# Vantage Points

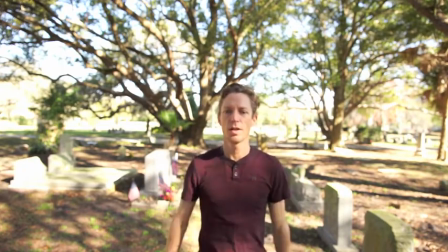So here's some place that's a little bit down that's real straightforward.
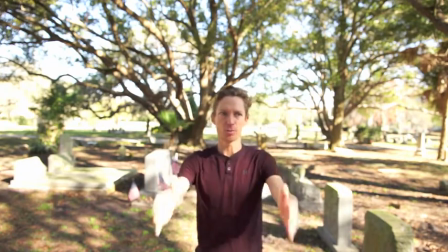So see how the lines come straight into the camera? It's really not, in my opinion, like very interesting.
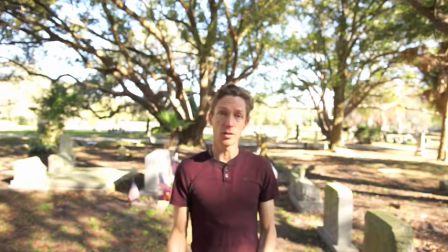And then now watch, I'll change the camera angle so it looks a little bit more interesting.
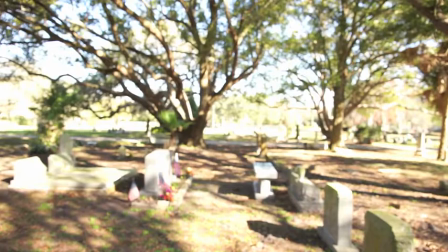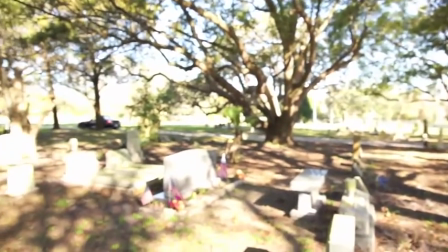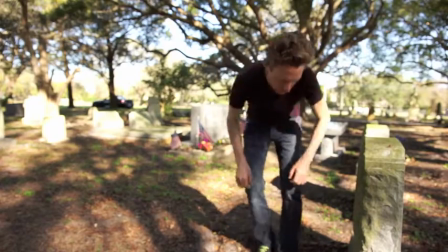Okay, there we go. And that should look more interesting.
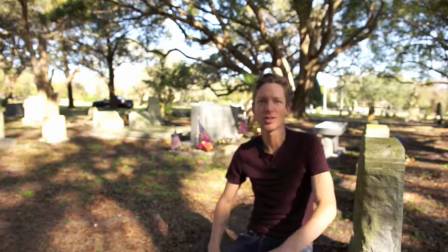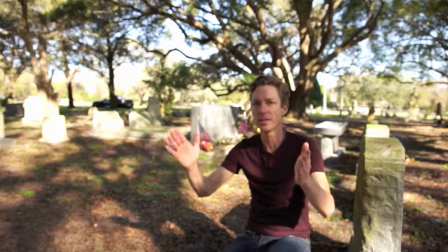Like I was saying, is like I changed the view so it's no longer a straight on shot,
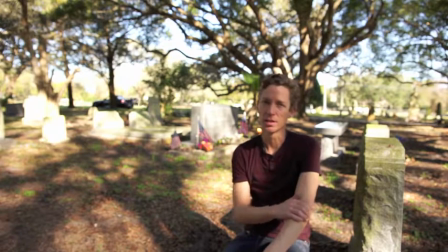and also I'm kind of off to the side of the screen, or the camera, or picture,
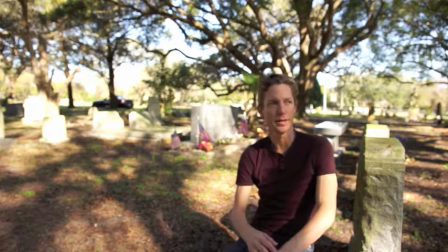whatever you want to call it, and
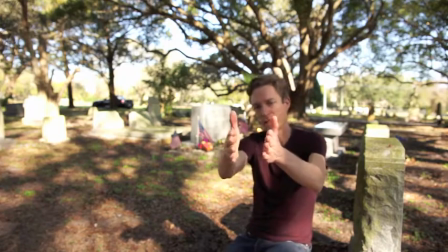you can see how with these lines it kind of brings kind of like this,
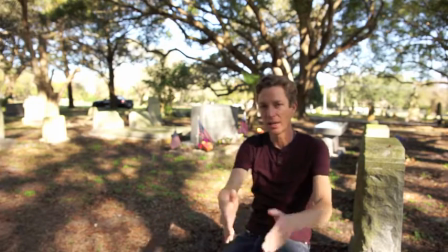like vantage point basically, and with that it kind of like leads, you know,
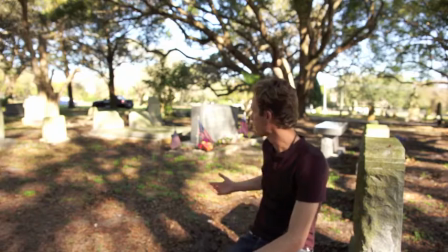the viewer into the photo a little bit more, and at least my opinion, it makes it a lot more interesting, of course.
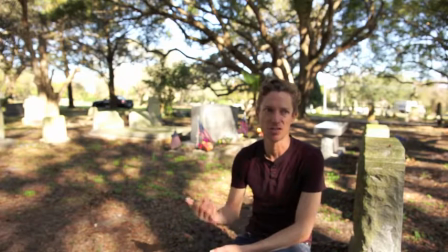And then also, you know, you're a lot lower. One of the ways to make things more interesting is just shoot lower, which is an easy thing to do. So I hope this video was helpful.
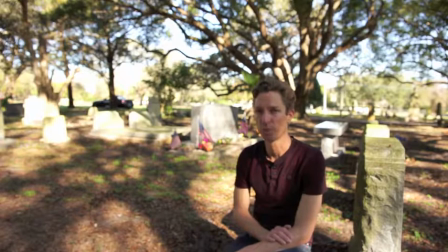And again, my name's August, and I'm with Social Betterment Marketing, and there will be more videos to come.